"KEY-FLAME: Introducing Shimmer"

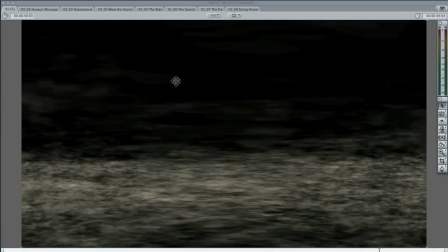And what I'm going to do is I'm going to superimpose this using a particular calculation method and make it look like there is sand blowing in the final creation of the seam.
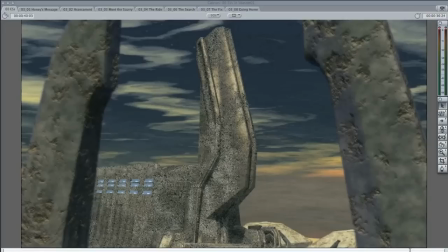So in knitting these elements together, we have our chroma keyed pylons in the foreground, we have sand in the background, you can sort of see the sand just fading in through the through the background there and we have our background plate you can also see that in the foreground the pylon here has
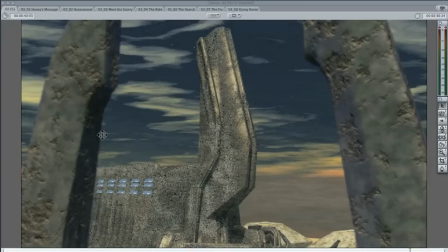been blurred out a little that's something that's done within the editing program maybe your editing program can do this maybe it can't but I far prefer to blur it in the editing program where I have a degree of control of how much blur I have.
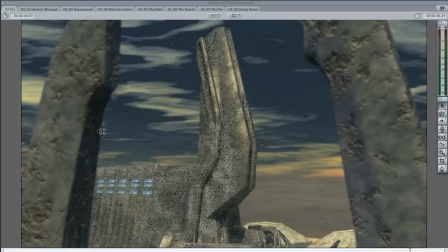I could blur it out in Bryce, but the rendering takes forever. So the final shot looks like this. So as you can see,
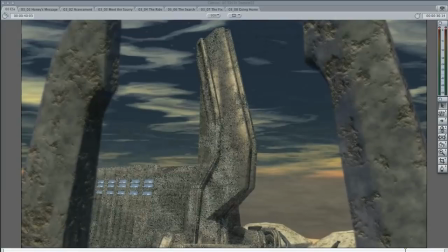the only shimmer available to us is going in the background of the sand blowing through. In other words, it makes it look natural. You'd
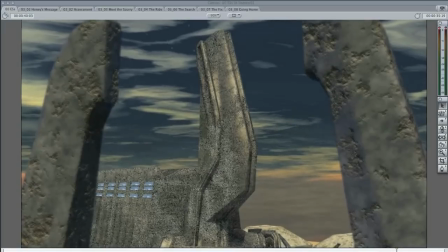as they go up because it's a still frame and
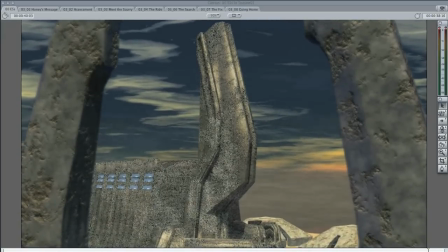we still have some cloud movement against a soft starry background to give it that sense of atmosphere and fluidity.